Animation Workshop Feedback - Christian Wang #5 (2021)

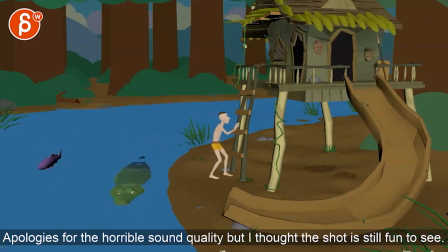All right, let me play this in full first here. There's no sound. It's a cool set. There's some really cool stuff in here. I really like this. I think the biggest notes are on that jump, fall, and then the exit here at the end. Wait for it. And wait, wait, wait.
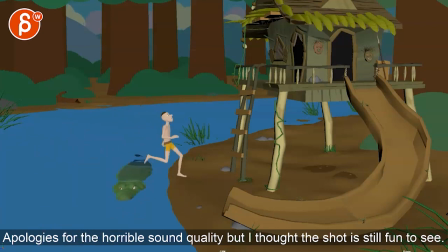That cracks me up. I do like that he's slightly unstable at the end there. All right, I think the only thing I would say is like we start the shot and there's something going on here and we have to understand that he is on a crocodile alligator.
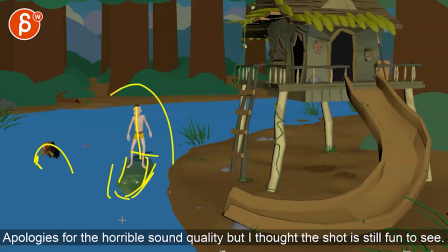I never remember which one and that is a relationship that they have and there's all this with awesome detail. There's a lot to take in. The reason I'm saying this is because I would probably wait with the fish. So we see this and maybe that's the timing of this guy.
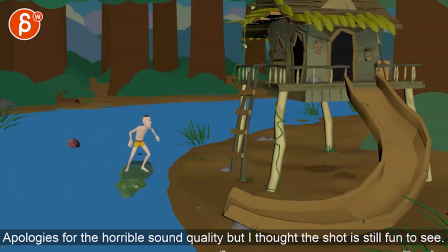So I would just take the animation of those two and just go backwards and just delay them so that we see this we understand oh okay there's a there's a kind of crocodile all right they're not he's not eating this guy okay and then the fish comes out now you understand okay that's what just happened so it's a tiny thing it's not it's not killing your shot just
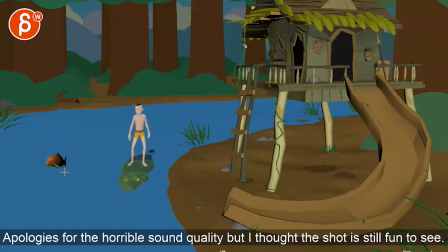a note and then there is a slight offset
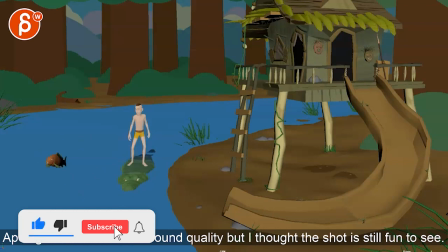i do appreciate that i just wonder if this could be a
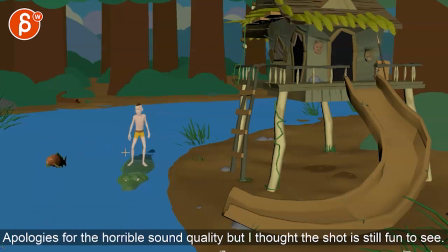different pose the reason why i'm asking is because it's it could either either be more in terms of like more attention like looking he's already looking around and sees this it was all right there's something there i gotta go get my stuff or
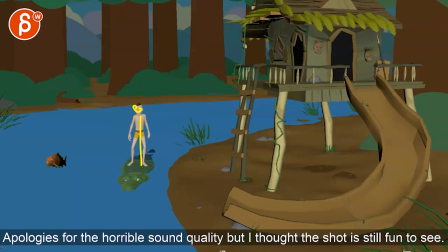totally casual bush's casual pose could even be sitting i know this is totally destroying your shops thinking out loud where where it's i'm just riding this and i'm almost home wait there's a fish oh i need these let me get out of there the
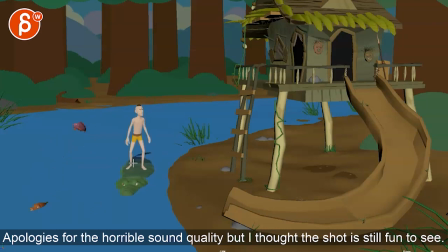thing that destroys my note though is that if he's super casual then jumps up to go oh i need to get this then this feels almost a bit casual he's not in a super hurry so not sure if my note is the right one but i do want to just mention it something for you to decide
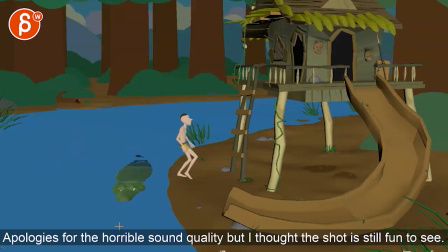thinking out loud here because from a technical point of view this is all really well animated all the transitions are great i like that jump with a slight lean back a bit of a slow down before he gets to the ladder there's some moments i would say where like the legs like
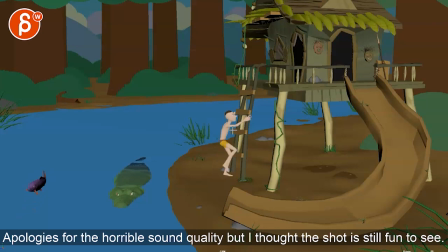that leg comes up really quickly and then hits that bam that invisible wall here let's go back down it's just for me it's stuff like that that i will tweak a bit but i love the complexity of going up there and how he reaches up there to do that and has that a little bit
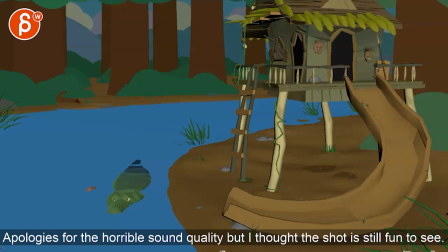jump and slight little hops there that's great comes out sees this i love that little wait and look it's just enough time for him to react and look at things the only thing i would say is almost a bummer is that he goes over and then we have that leg
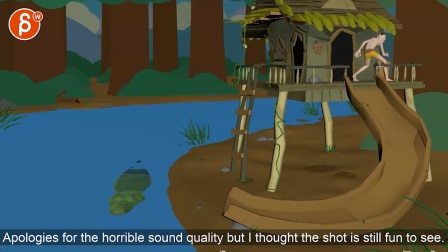flowing into that arm flowing through the spear the silhouette is not super clean and it's almost like if he's there and he's in a hurry he might as well just take this arm reach out to grab it he doesn't have to take a step and go over there because then he just comes back i know this will destroy your animation i'm just again thinking out loud could just be this like being the slide step change but then grabbing with
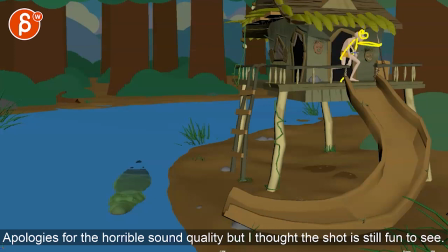this start with his left arm for just a much cleaner open silhouette you can then always you know throw the spear over for then this arm to grab it and then get into this maybe